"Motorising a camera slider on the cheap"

So I've been experimenting with the camera slider for the last couple of days and it really seems to be working better than I expected, to be honest.
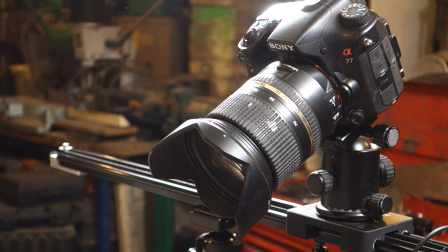[8:40]
It's not the first rail and motor I've assembled and it probably won't be the last. There are a few reasons why I wanted to build this new slider, and most important was to add some little improvements, and that's really where the micro switches come in. Previously, when the carriage hit the end of the rail, I've had to actually stop the camera myself,
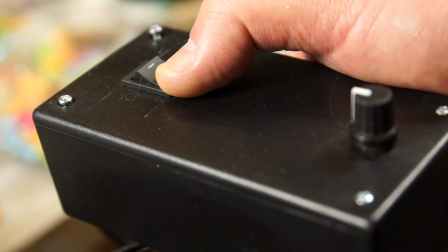[9:00]
but with these sensors I can just start the slider and let it finish itself. The other thing I really wanted from this was to lift this camera vertically, which is quite heavy with the lens and the ball mount that it sits on. Previously I'd had problems with not the motor but actually the belt slipping, and trying to get enough tension on that belt has always been a bit of a problem.
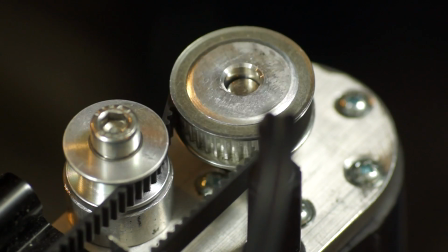[9:21]
To get round that on this slider I added a larger gear and also an idler pulley, so more of the belt would have its teeth in contact with that gear.
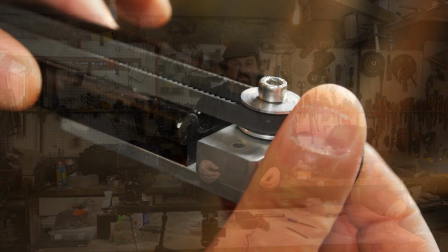[9:30]
And then on the other end is the tensioner, which is just a little screw. That allowed me to film a sequence I've really wanted to do for a long time.
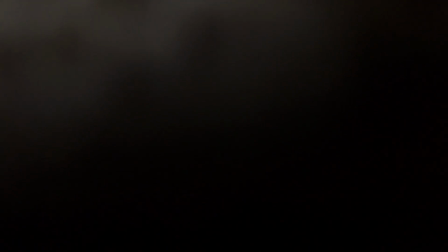[9:38]
It was a shot that was really inspired by a children's illustrator, Richard Scarry, who I think is an American.
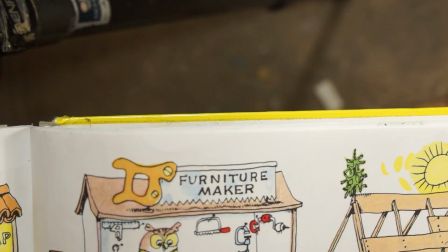[9:45]
And I remembered his books from childhood where he'd draw cross sections of houses and show people working in kind of different places and doing different things.
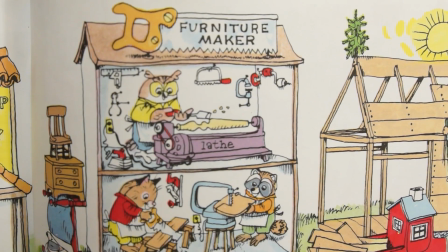[9:53]
It was always kind of fascinating for me.
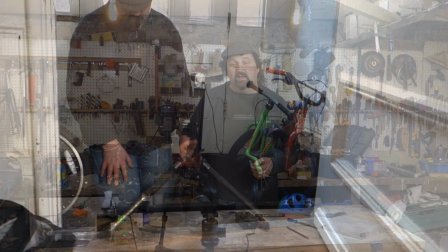[9:55]
To get that shot, I set the slider up vertically on a tripod, so when the camera ran its length, it would end up below a step in the hall.
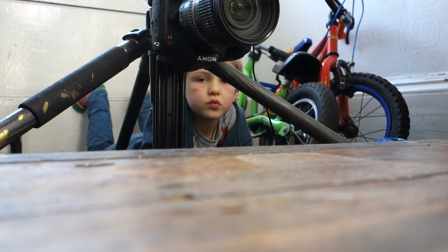[10:03]
Obviously, as I was somewhere else being filmed, I got some child labour in to press the button. And then I went down in the cellar and set the camera up so it was literally dropping down from behind the beam.
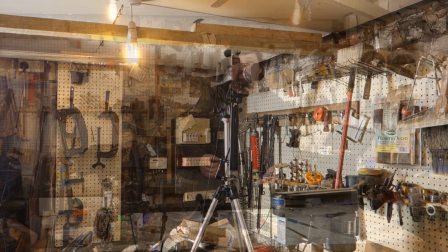[10:15]
This is not actually a floor joist, it's a beam I use to support another camera rig which does spinning shots.
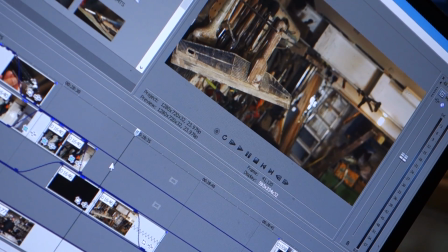[10:24]
To bring the two pieces together, I use that bit of blackness as the camera goes behind the beam as a kind of transition.
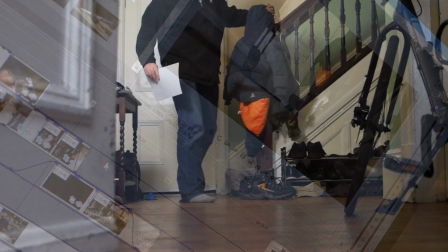[10:31]
And it just took a bit of messing around with the speed to make everything kind of flow with the music.
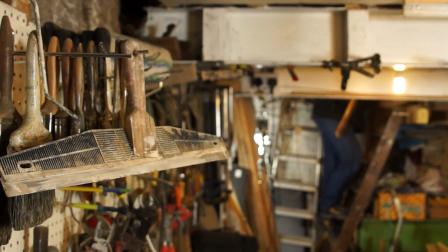Next week I should hopefully be back doing something a little more fishy and a little less behind the scenes.